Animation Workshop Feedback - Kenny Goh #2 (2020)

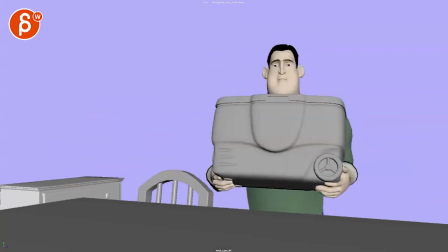All righty new update on this there's sound let's watch the whole thing when you finish you can take the kids swimming swimming
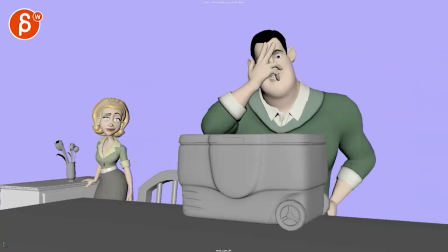Gee, I forgot my bathing suit. I guess I can't go in the water all summer.
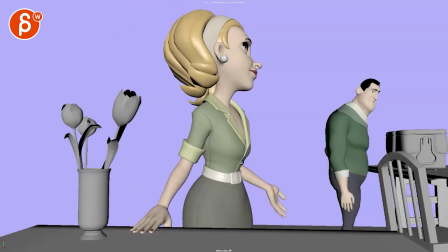Oh Jack nobody cares what you look like in a bathing suit That's just it I'm gonna pick one up for you.
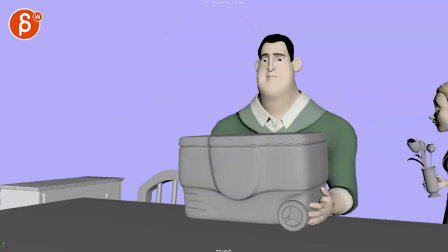Well, I'm not gonna wear it until I lose maybe three or four pounds when you talk right All right, I'm seeing all the updates in there.
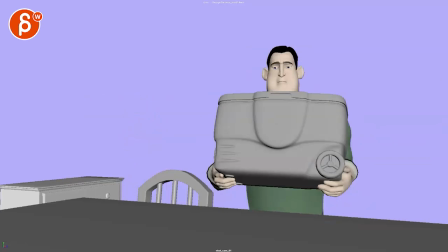I got some notes here and there Turn on the sound just a tad here
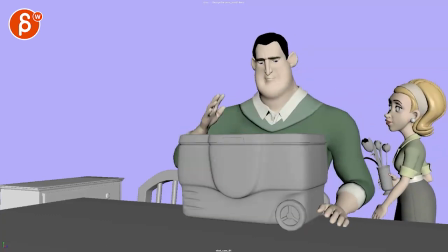So I like that you included the Turn here, so it doesn't feel like a 2d card anymore.
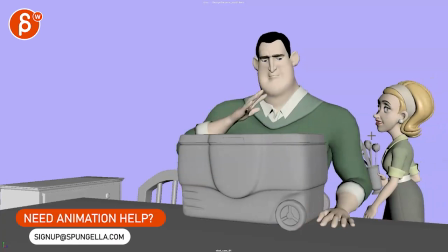It's a head turn. This is a bit more upright. Don't think that
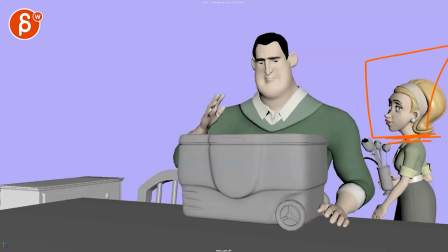It feels a bit like it's just up here and it's cut off and there's nothing else there And I think to me it feels like she can
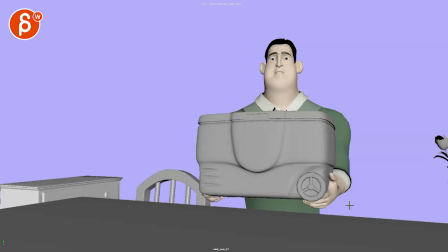come in here and let me actually bring in the The frame just a bit more when she comes in and does that so
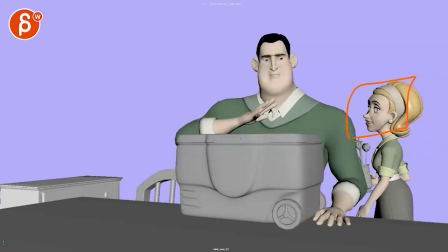it's not just in here was we barely see it I almost missed it.
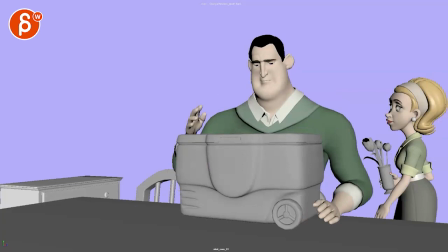I think I would Stylize it in caricature and just go broader because it's also the dialogue and voices everything's very old-timey
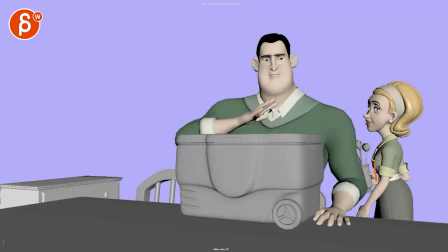So when you do this she could have a slight lean back That amount of rotations, okay, but imagine just the head would be further back She's really making a point to be seen.
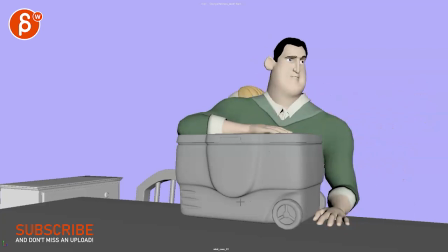Hey, I'm talking to you blah blah blah blah blah But also something for the audience to really
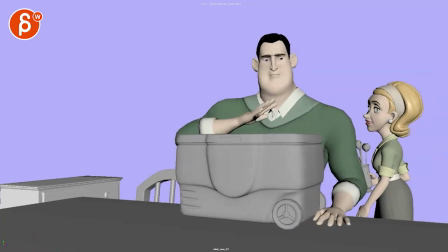notice right that's just a bit too subtle subjectively just to me I think that could be
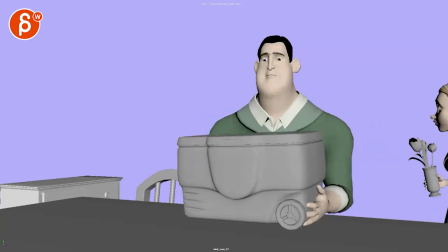Could be tweaked Then in terms of his arms
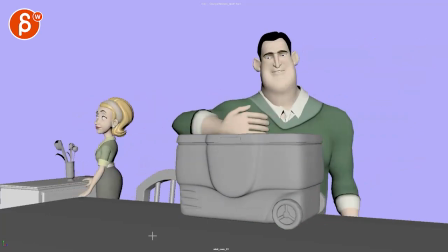It still has the thing I See some of the changes where the hand starts to have an arc.
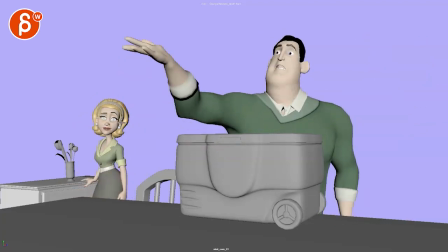It doesn't cover her which is great
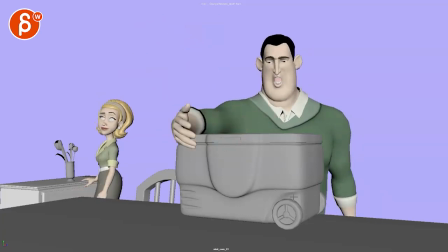um i think to me there's just some contrasty broader things but also some technical things like technically if you look at if i'm gonna go crazy here with if i track just that wrist i'm gonna pretend
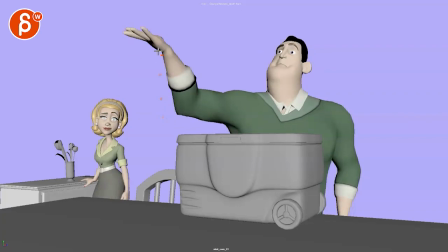that that's where the controller is to some degree right and then i guess it's around here i'm gonna keep pretending to be tracking something although at this point i guess it would be lower but anyway broadly speaking you can see this transition
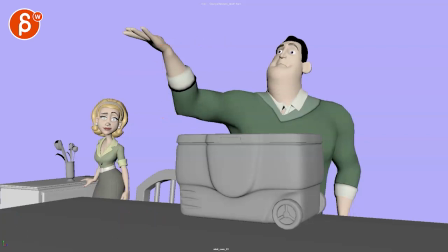here how this arm goes up straight and then like that so watch out for your arcs just from a technical
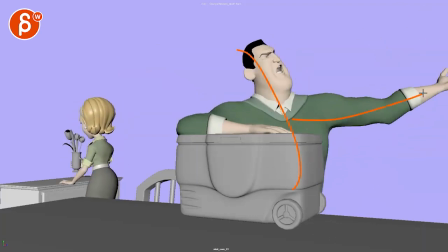point of view but it still feels like this is a huge move and then this is another huge move so when you look at that it's very similar in terms of energy you might
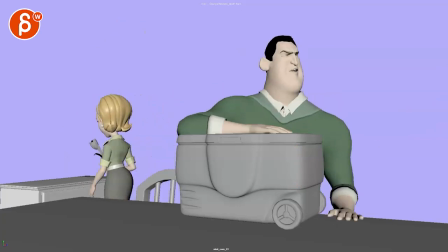argue well this one's higher sure but this is why I mentioned that I personally would have kept this one here again it's your shot all subjective but you are paying for this workshop so I want to give you my opinions I'm not going to not
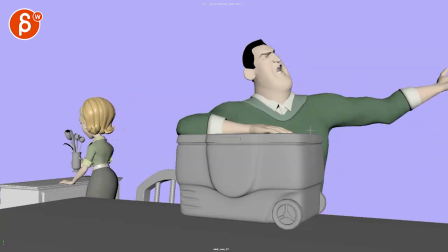say anything that's my job here so I still personally would reduce this by a ton you can still go up and do this and then that arm might just be down here slightly up or I would still just keep it on that table so that when it's here keep
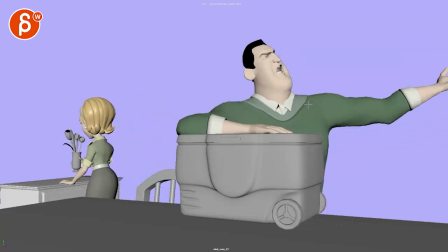it there and if he goes all the way up like that what does that mean well maybe that means that the shoulder might just be lower but it's still in that pose where it's kind of like that and that way you have somewhere to go with intensity same with this this to me feels too big
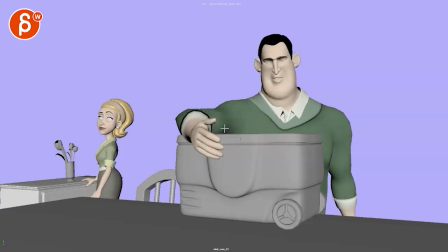i will go not more than this meaning that you might go from something like this soft with a little bit of an arc up like that or something small like this but this is small bigger big right so this would be the
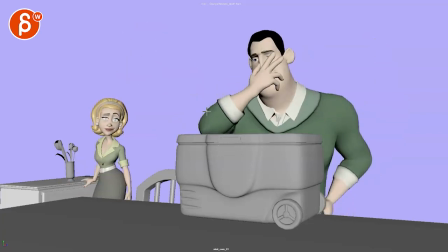small one slightly bigger gesture and then you finish with the big one and
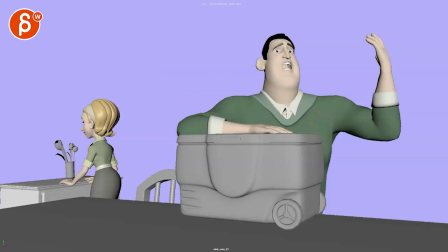that's why I mentioned this do otherwise you have same energy three times this feels are repetitive personally yeah
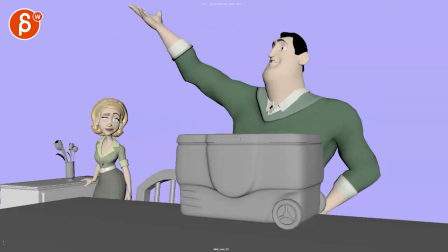I think this takes away from that big gesture there
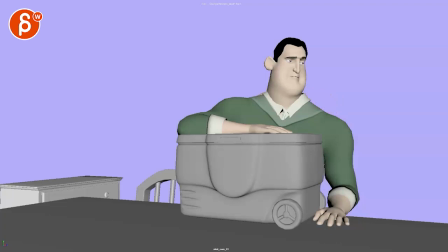watch out excuse me mm-hmm never eat crackers before you have a feedback session From a technical point of view watch out as you continue with more detail when you have a lot of elbow movement stuff like that The hand is completely still you're gonna have to have some keep alive.
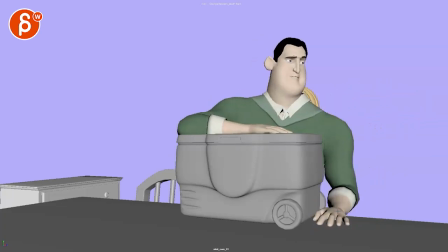It's an impression on the fingers things like that Even that elbow if you watch that bone stops a bit harshly,
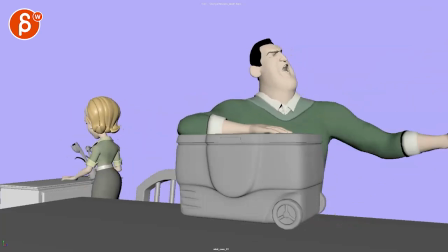so Keep going on that type of cleanup same thing if you have all that body movement
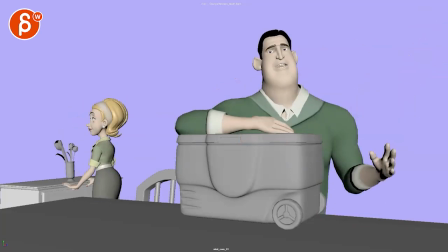watch out for this wrist There's nothing going on so you're gonna have to have some movement
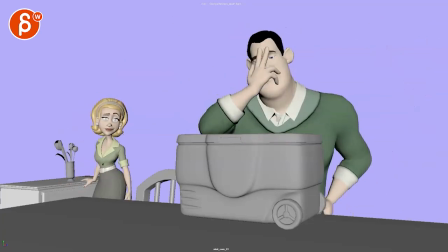and compression and changes that's all the polished stuff and there's a little bit of a
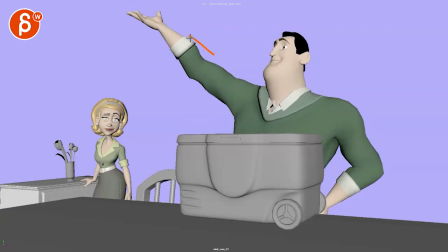slight feel of a sudden stop down that line there like there's a arm pop but still it's just a bit harsh and even this one starts to have it almost like a pin through here like it's just
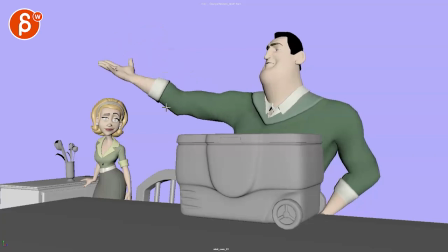pivoting off of here and bigger linear key coming down so it's just mostly clean up for that stuff
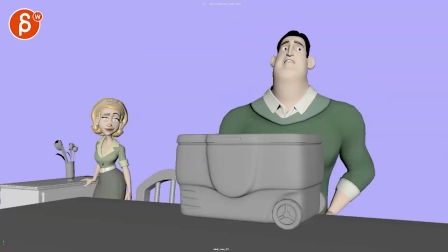and then this
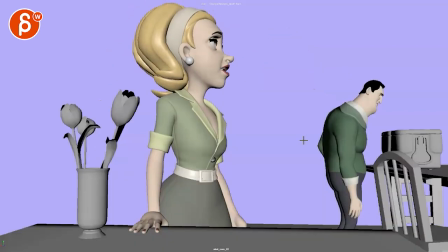one's a bit odd look at his eyes it's very fast looks over there quickly over there clear with there and it's almost like looking at camera but you watch this in real
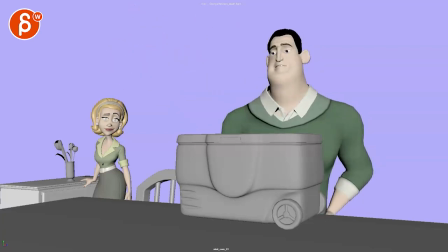time it doesn't it just doesn't quite
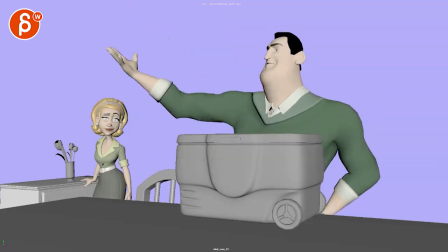feel natural and I know it is one of the notes where I would suggest
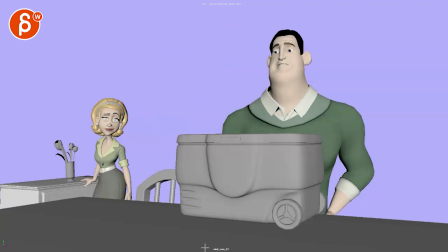to have him kind of look at her to see did she did she catch on that I'm doing something
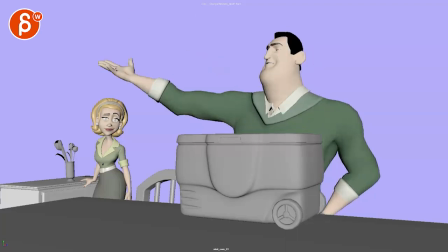wrong but what I would do is if he goes like this oh also again arc wise if you track that nose boom hits a massive wall here boom so watch out
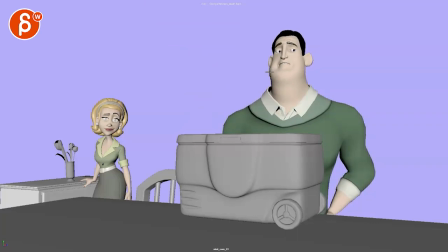just overall spacing and and arcs and all that stuff but to me it feels like how is he going here it goes like this i would probably go from here and at this point not as far although i like that the
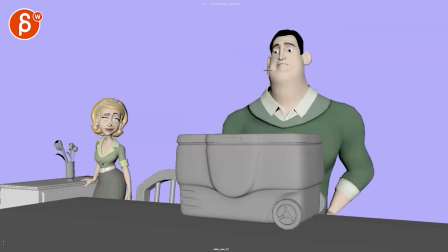eyes lead there but i'm trying to find a moment where i mean one of the compromise could be just to have your dart over there and leave it don't move over there so just kind of like a look because it is corner of the eye it gives you that kind of feeling of is she checking
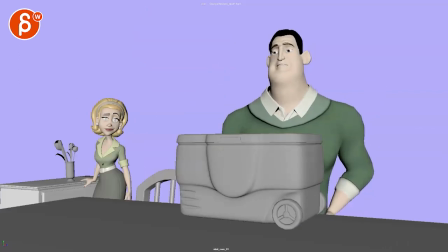and at least it will read enough this is just too much and it happens right before the cut
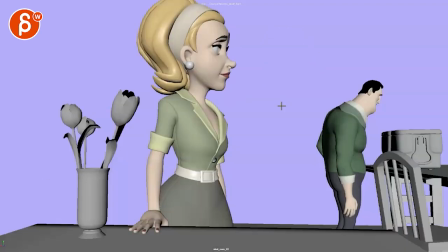if there's something then cut out that last dart but
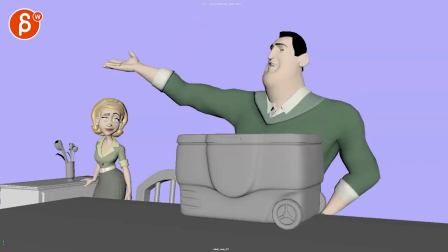in order to not like to in order to have that read better but what I would if this was my shot what I would do is I would reduce the amount of head movement so you move the heads around a lot you don't quite notice what the eyes are doing so to me
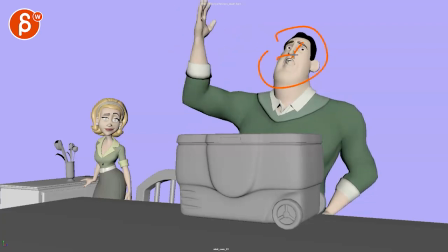it's more like a oh stop here have a nice are coming back and
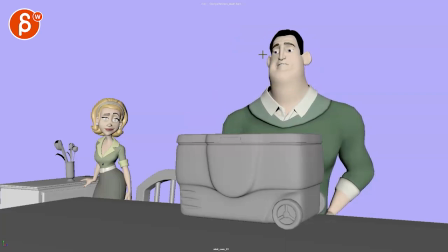in that way there's not too much movement and you said a little bit more so in that way you have kind of a just a clear read of that I
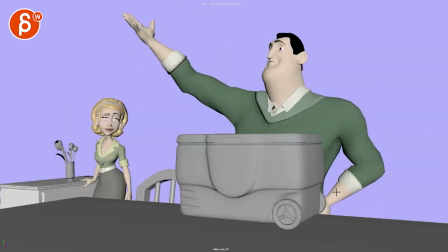that makes sense and then watch out there's something you did for the note of having movement in that arm because of this was all the tension and in the post change with but right now it just feels
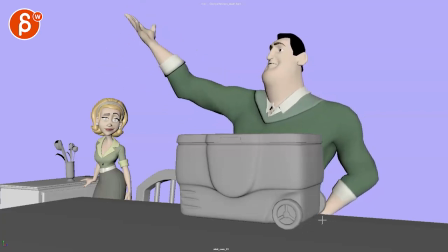a bit mechanical stops on a bit of a harsh note and it doesn't feel like
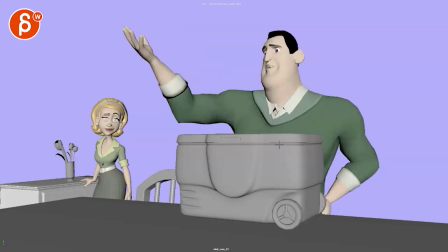it's quite part of the moment it just feels like a separate move just added on to me it will be and ah like this is when he goes
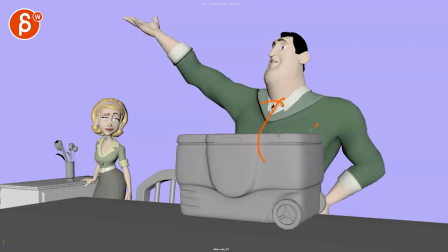up and on that up shoulder goes up and then the chest goes a bit over the slight rotation and this thing goes down and it might even go off the hip a little bit to be a bit looser but that's kind of how we approach that